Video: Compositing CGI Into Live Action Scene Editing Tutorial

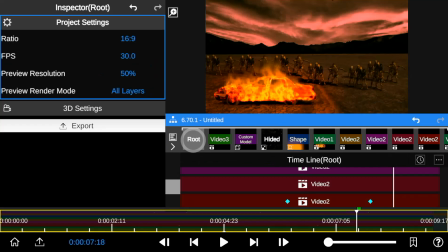After duplicating and compositing the zombie layer,
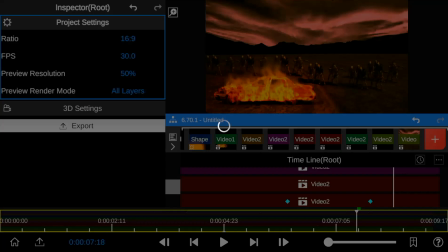I also decided to add a bat green screen footage to make the scene look as horror-like as possible.
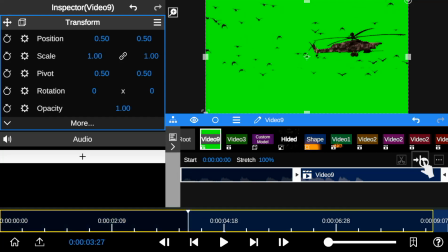I trimmed the footage to determine where I wanted the flying bat to start from.
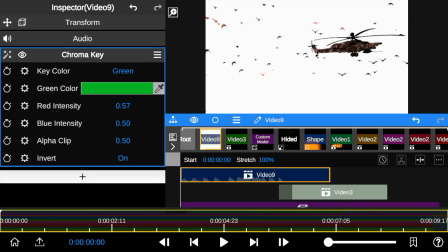Then I applied the chroma key and tweaked the red and blue intensity to improve the edge quality between the subject and the background.
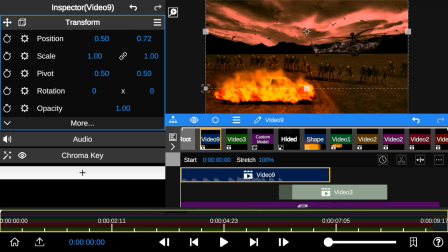Next, I adjusted and positioned the bat overlay to fit the background horizon.
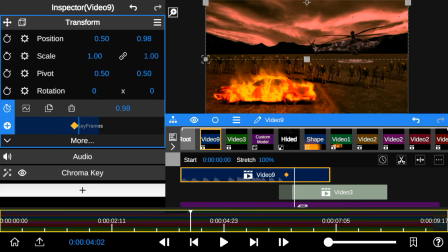I added keyframes to the opacity to create a fade-out animation at the end point of the bat green screen footage.
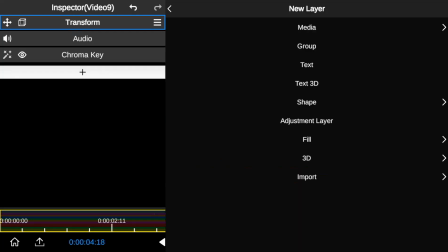To add more natural details to the scene, I went to the fill property and added a smoke effect overlay.
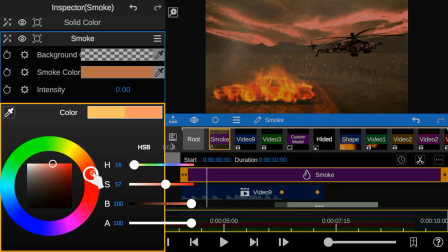I then changed the smoke color to match the background color.
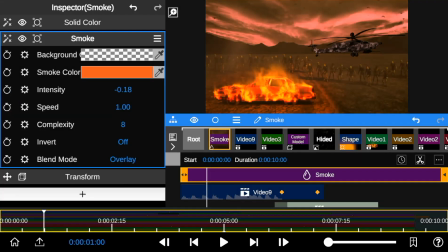I reduced the smoke intensity to create a more natural-looking composition.
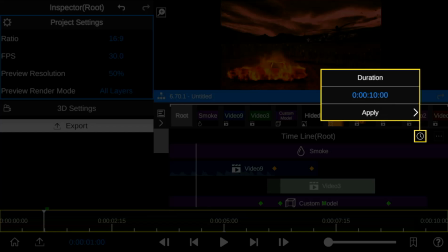Now that we're done compositing all the layer elements, I'll reduce the timeline duration to remove unnecessary parts of the project.
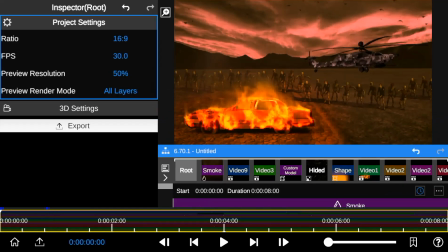Finally, here's a playback review.
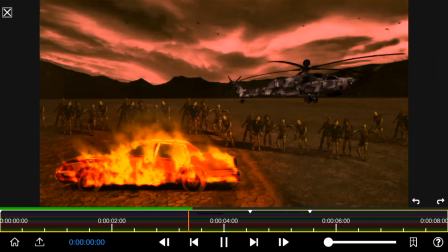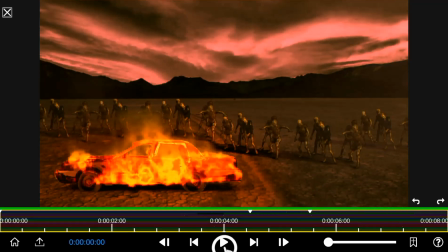Congratulations to you if you made it to the end of this video tutorial.
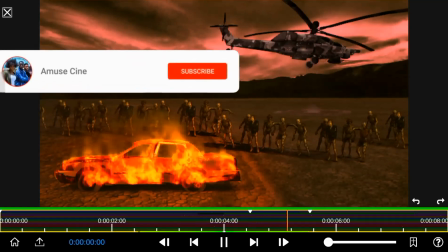So thank you for watching, and if you found this video tutorial helpful, please kindly drop us a like and subscribe for more videos like this.
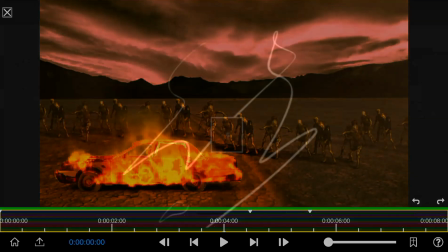Until next time, stay blessed.